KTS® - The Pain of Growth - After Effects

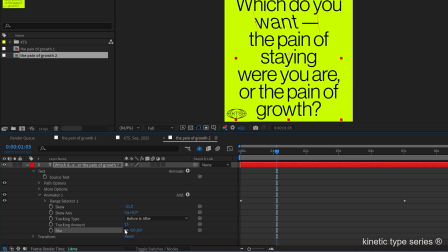So, and I'm going to
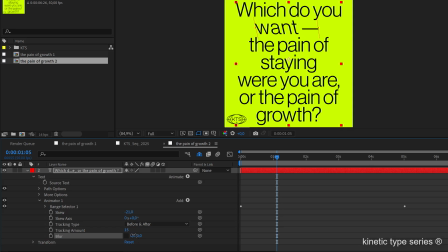unlink the X and Y values, and I'm going to increase a lot the X and not that much the vertical property of it. So now you see that this is very, very interesting,
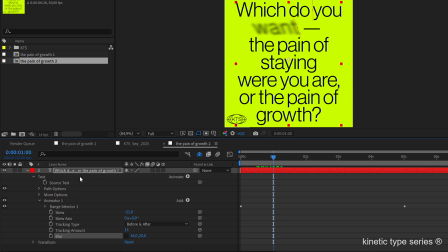but I'm going to add like some levels effect.
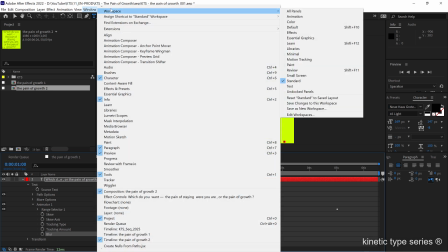Okay, so I'm going to go to Window, Effects and Presets.
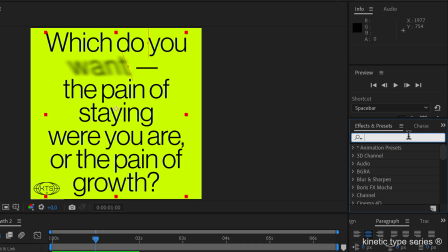Here I'm looking for the levels,
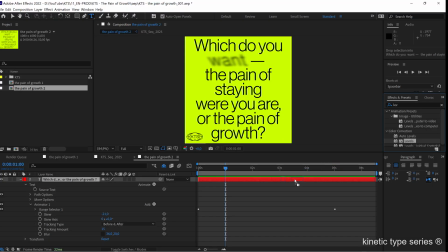and the ones that follow the Kinetic Type series knows where all this is leading.
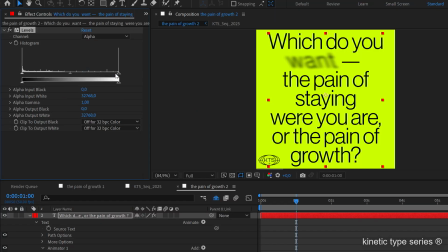So in levels, I'm going to deal with the alpha, and I'm going to start messing around with these controllers, moving them to the left and this to the right, so that I create this kind of blur Neville Brody vibe here. Okay,
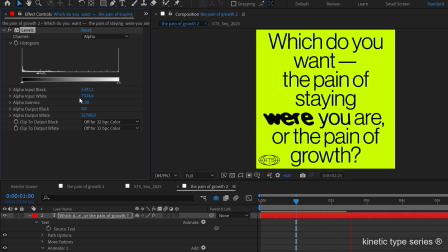So you can see how this is starting to get very, very interesting. Okay, so I'm going to keep finessing this effect here with the levels.
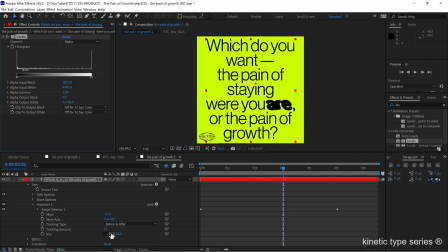Also, I'm going to increase this.
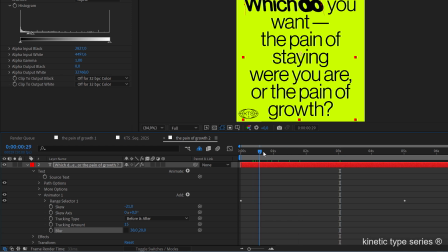And now it's a matter of keep adding all the stuff that you want, like, let's say,
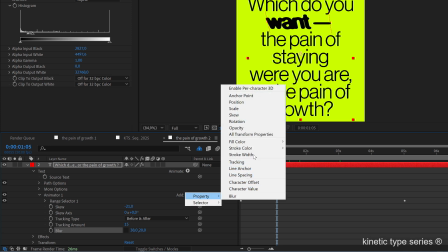here I'm going to add a scale,
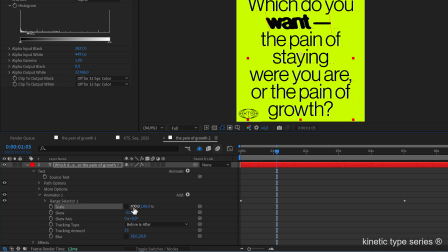I'm going to unlink it, and I'm going to increase it horizontally.
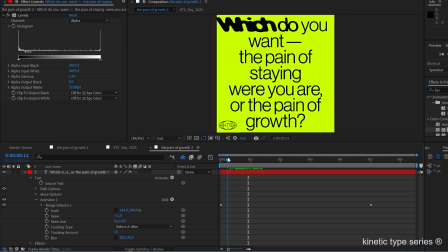So now I'm going to start playing with the timing, okay? And one thing that is very, very interesting that I like to do in the range selector, okay,
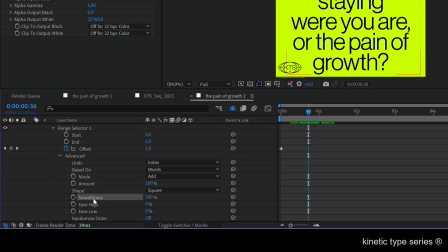here in the smoothness, I love how it feels when I increase the easy height to 100 and the easy low to 100.
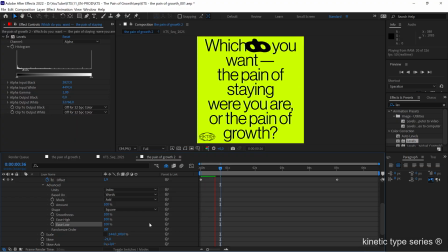That way, if you preview your animation, you see that it feels a little bit more steppy, like it's kind of stopping in every word. So that's amazing. And the last thing that I did really
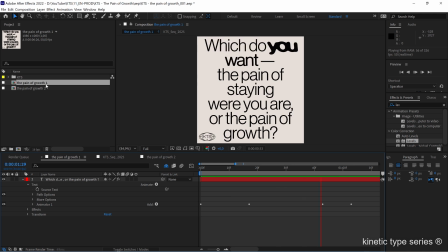to achieve this animation here is I carefully, if I select the layer and hit U to show the keyframes, you can see that here in the offset there are a lot of keyframes, but that was only to stop in some specific words.
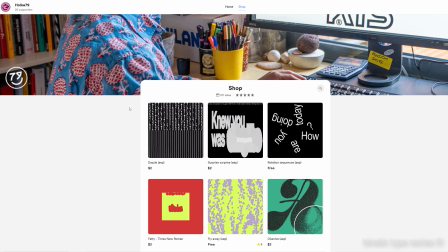So the last thing that I want to tell you is, like, you have a link to my Buy Me a Coffee webpage, where if you fancy,
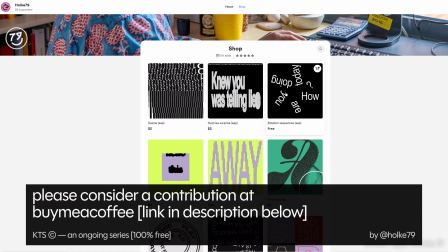you can look around and maybe you want to contribute by buying an After Effects project.
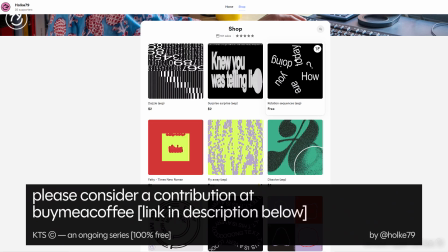You have even some free ones like this one here,
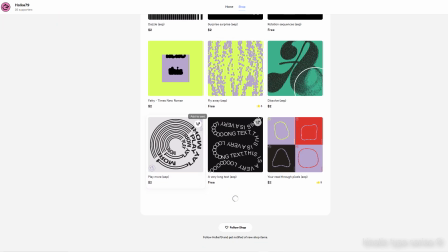which is on the house, or this one here too.
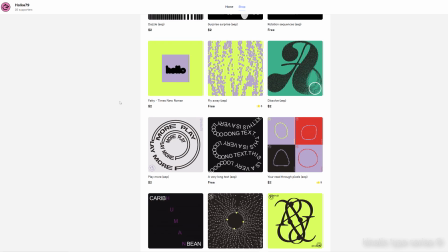So yeah, that was that. Have some fun and see you in the next one.
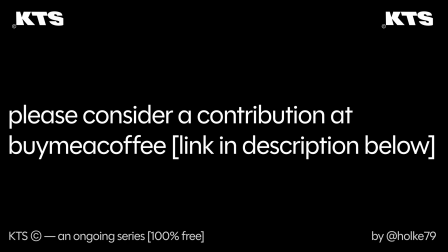Kinetic Type Series by Hulk 79.